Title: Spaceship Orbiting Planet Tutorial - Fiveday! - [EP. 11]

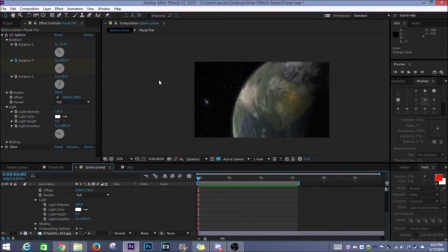245s
I didn't want to have to worry about it, so I just put the light source somewhere off the distance here, and then I had the ship come into frame, and of course, I haven't put a screen over the ship yet, so it looks very out of place with this, but I'll fix it up soon.
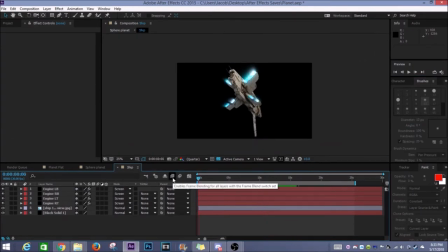265s
Speaking of the ship, this is the way I did that. Essentially, I used the same effects which I used during the clone video, I went onto the internet, I found this image of a ship, I think it's a Star Wars ship actually, and it's awesome looking,
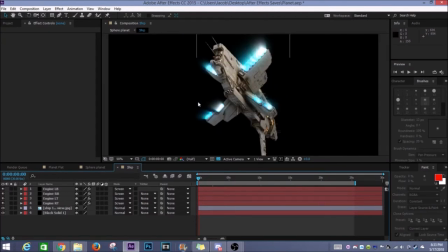283s
and it's exactly what I wanted, the angle and everything is just what I needed. So I went onto the internet, I found that, as you can see here, let me just take all this away. It has nothing here, it is just blank engines,
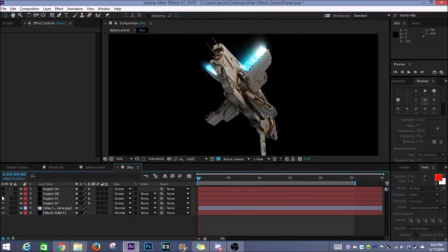299s
and I was able to add the different blasting effects of the engines personally. So what I did was I went in, let's see this one, shall we?
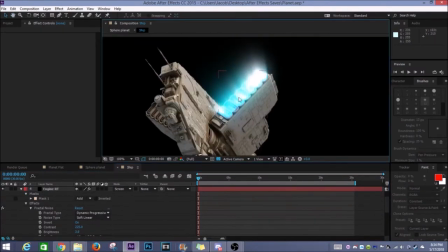313s
I went in and I masked out just this area. So as you can see there, there's the mask for it. Then from that, I went into my effects.
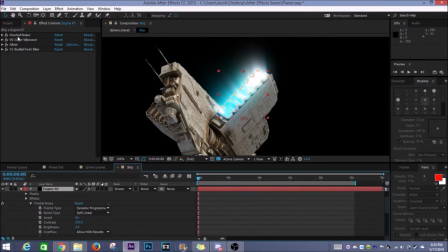327s
I put in a fractal noise effect first, where I was able to, oh here, let me show you this.
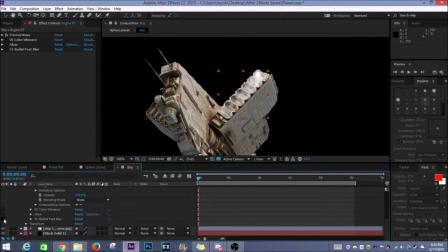335s
Maybe it's a little bit easier to see if I turn these off. So this is the fractal noise, all right?
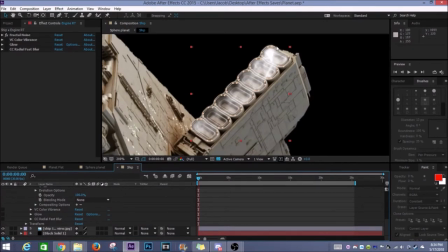341s
And I was able to tell, I was able to make it exactly what I wanted. I was able to make it kind of a wispy feeling, which is exactly what I wanted. and then I put CC Color Vibrance on over top of that so I could get that blue color which I wanted because I really love that color,
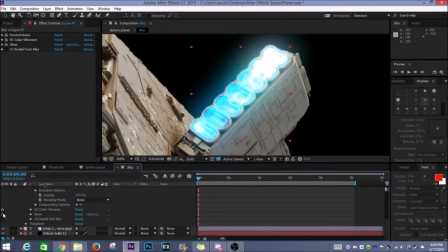358s
and then I added a glow to it so it looked like it was heating up the space around it. It wasn't just, or I guess it was radiating heat because you can't really heat up space, but it was radiating heat from it, and I wanted to kind of give that effect a bit of a warping from the engines,
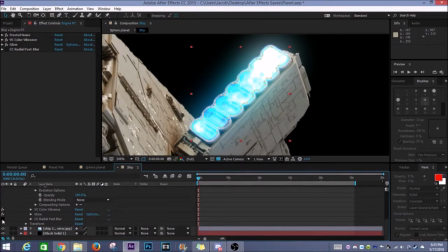375s
and then I put in probably one of my favorite effects, radial fast blur, which essentially I'll play it again here you see it drags out the fractal
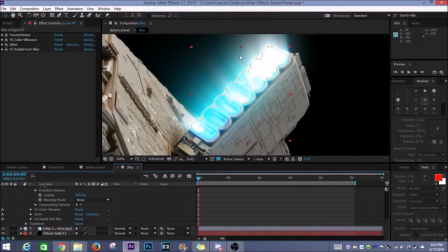386s
noise effect so that it's in kind of like an aurora borealis type of
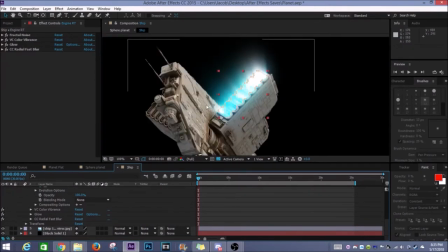392s
effect here where it splays it out into space but whenever you play it through as long as the fractal noise is moving beneath it I'm just going to let it loop here but as long as the fractal noise is
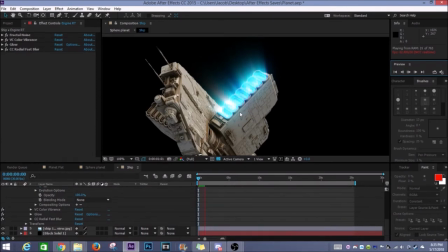406s
moving beneath it the light will shift so you can tell there's a change in it it doesn't look like it's just a light coming from the engines and it's unchanging it doesn't look like an image floating across the screen there's movement to it and there's change to it and makes it feel more dynamic
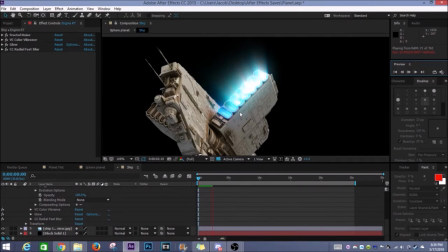422s
it makes it feel like it's actually moving through space as opposed to just you know an image moving left to right across the screen so I can loop this here and you'll be able to see that's a little bit more of what I was going for.
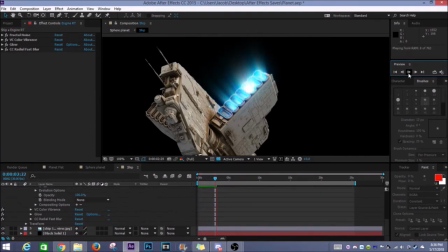436s
I wanted something that moved to it. I wanted something that was ever changing. So yeah, that's that neat little effect. And it was super easy to accomplish. Like I said, I already had all the stuff done practically.
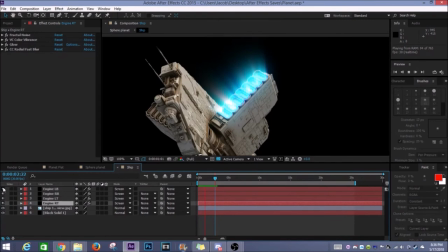450s
I was just using the effects which I already had from the clone video.
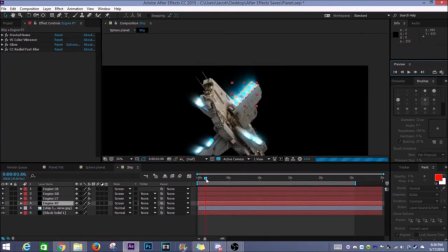459s
So then once that's all up, I just masked out. I did the exact same thing with all the rest. I kept the same presets. I just loaded them onto the rest of these and then I had a solid video of this ship and
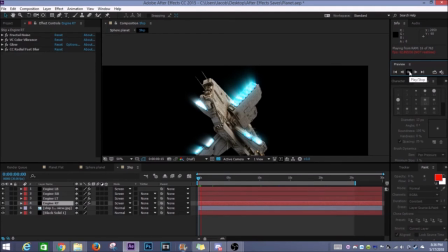473s
the the blasts were from the engines were kind of all shifting in the way that I liked so it worked out really well.
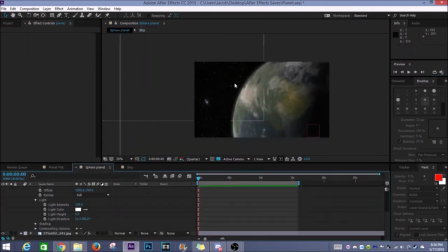480s
So yeah then I just got it. I imported it over here.
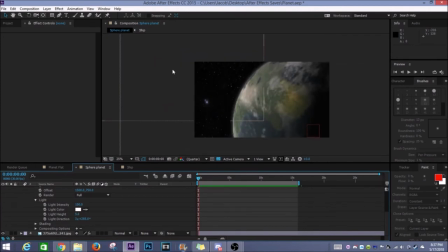484s
I blew it up so that it was it looked like it was coming onto the frame from far away and as it shifts on to the frame here I noticed that it looked kind of dead it looked like it was just floating down slowly towards the frame so I wanted to a put
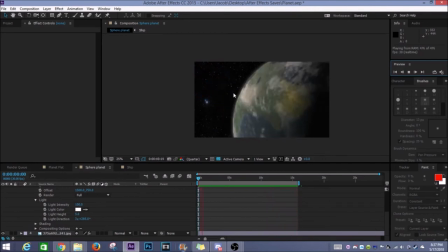503s
in dynamic lighting and then I'm going to do this later I want to put in dynamic lighting and I also wanted to maybe blow it up even more see if I can get a higher res copy of the ship and then keep the same engine blast type of thing and then bring it
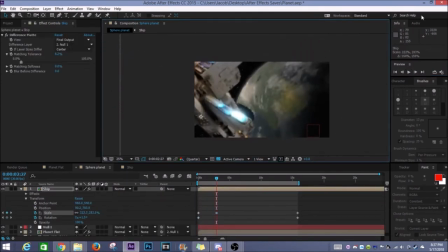523s
maybe to say bring it to maybe here that way it's super blown up and it's just coming into frame and it's kind of looming and scary looking that would be what I would be going for I don't know if it's going to happen,
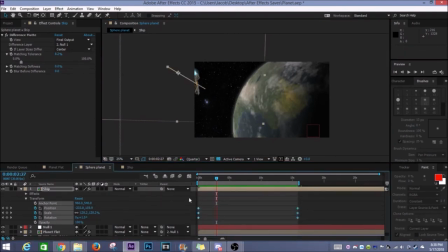540s
but that would be what I would try for. So yeah, that's pretty much all for today.
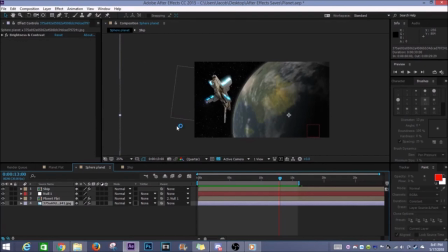547s
I just wanted to show you guys something cool that I've been working on. If you guys like these videos, maybe I can keep doing these. But yeah, that was, oh, oh, of course, and the star field in the background. Basically, I got a giant star field image, and I just put it in the background,
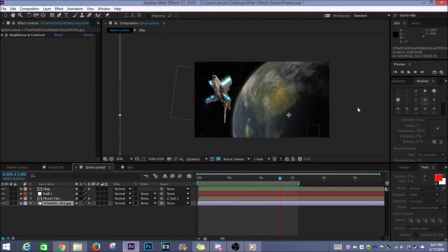563s
then I put the sphere over top of it, and I got the black ship here, and I just put it to screen, I believe, and then I filtered out the black pieces, and then I just ship onto the screen.
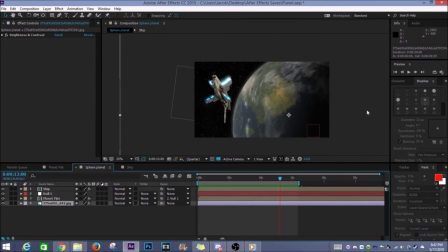579s
So yeah, if you guys enjoy this, please like the video, please subscribe and share it with your friends if you're interested,
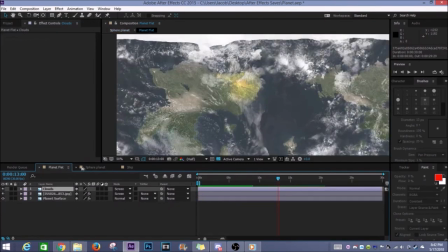587s
and I will hopefully be uploading a lot more effects videos like this because I'm working on a very effect-heavy project right now,
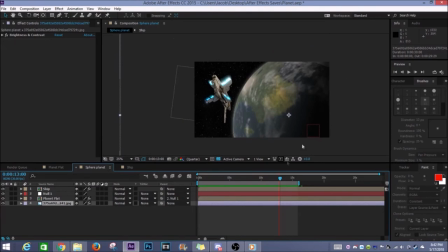594s
which involves the scene which you see before you. So, I hope you guys really enjoy, and I will see you all next Friday. Bye-bye.